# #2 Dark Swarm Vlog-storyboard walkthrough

Hi, I'm Anderson.atlas, and this is vlog number 2. Today I'm going to be working on a, not necessarily a preview, but a promotional video. And the idea is to tease the Dark Swarm novel in bits of animation. So it is kind of like a movie preview, and I will be thinking of it in those terms. But there's not going to be a whole lot of content at first. I'm just building the scenes and I'm working in some animations to go with them. And B, what I really want to do is I just want to show people what little snippets of the story. So I'm going to be drawing I'm going to be drawing a storyboard for each of the scenes, and then I'm going to work out in my brain exactly how everything is going to work. So we can go ahead and jump over to Photoshop, and I have a storyboard outline in the background, and then I'm just going to start thinking about the scenes and sketching it out.
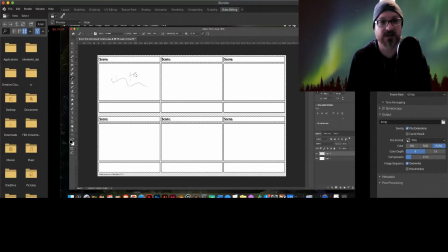1:26 Get my face just a little bit bigger here. Okay, and testing. I'm going to be testing out this pen here. Oh, good to go, Slimy. I'm making marks on a computer without mouse and keyboard.
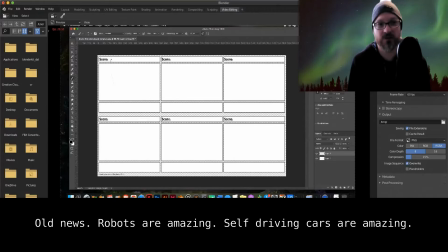1:40 It's amazing. Okay, scene 1. We're going to be doing some bugs. We're going to be flying over the city, and it's kind of an establishing shot. We're going to make the city pretty grand looking and the bugs just dense.
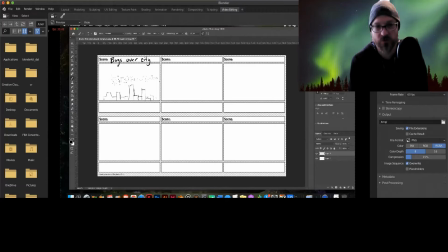1:59 This is the Dark Swarm. The Dark Swarm is the ultimate enemy, and it's a futuristic race from somewhere else. I'm not going to give too many spoilers away here. So the Dark Swarm is an intelligent alien.
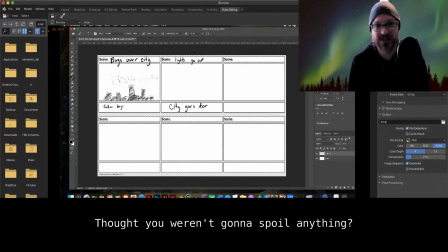2:19 Okay, so we're going to follow the bugs a little bit. And then next scene, lights go out, city goes dark. Okay, so we're going to be kind of working on a cool effect where we just kind of shut the lights off one at a time.
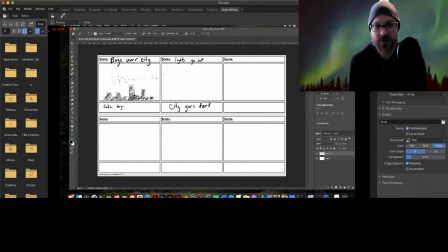2:34 And we've seen this in movies before, and it's kind of ominous. It's building tension. Just city lights, boom, boom, boom, one at a time go out. And I don't know if anybody remembers this, but it happened in New York a whole bunch of years ago,
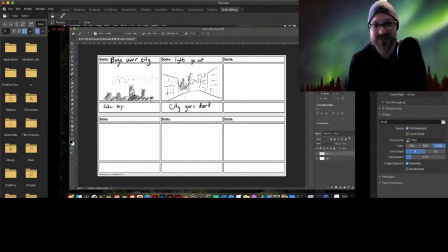2:52 maybe 10 years, I don't know. Time is weird in my brain, but it was kind of freaky. It was a huge metropolitan area that just blink went out. And I don't know, it's just kind of spooky that could even happen in the first place.
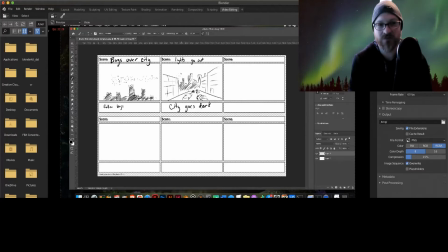3:11 So yeah, we're going to have a city in the background. We're going to have some foreground things, and we're going to have the swarm flying overhead. Next scene, storm clouds. This is Mary Shelley's Frankenstein type of foreshadowing,
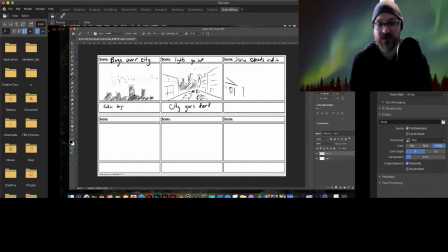3:27 where she used a lot of weather events to kind of foretell a lot of ominous, I guess, scene introductions.
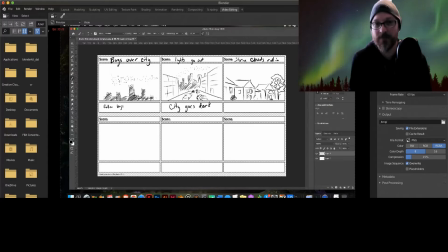3:41 So, and a lot of writers do it, but my introduction to this type of writing was through Frankenstein. So, yes, we're going to have, all the houses are going to be dark. People are going to be standing outside and looking up,
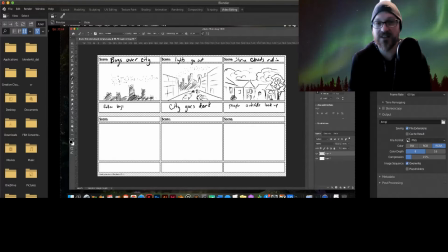3:56 and they're going to be staring at this building storm cloud, and they're not going to have any electricity either. So that's kind of freaky. This is spooky to have a big storm coming and have no power.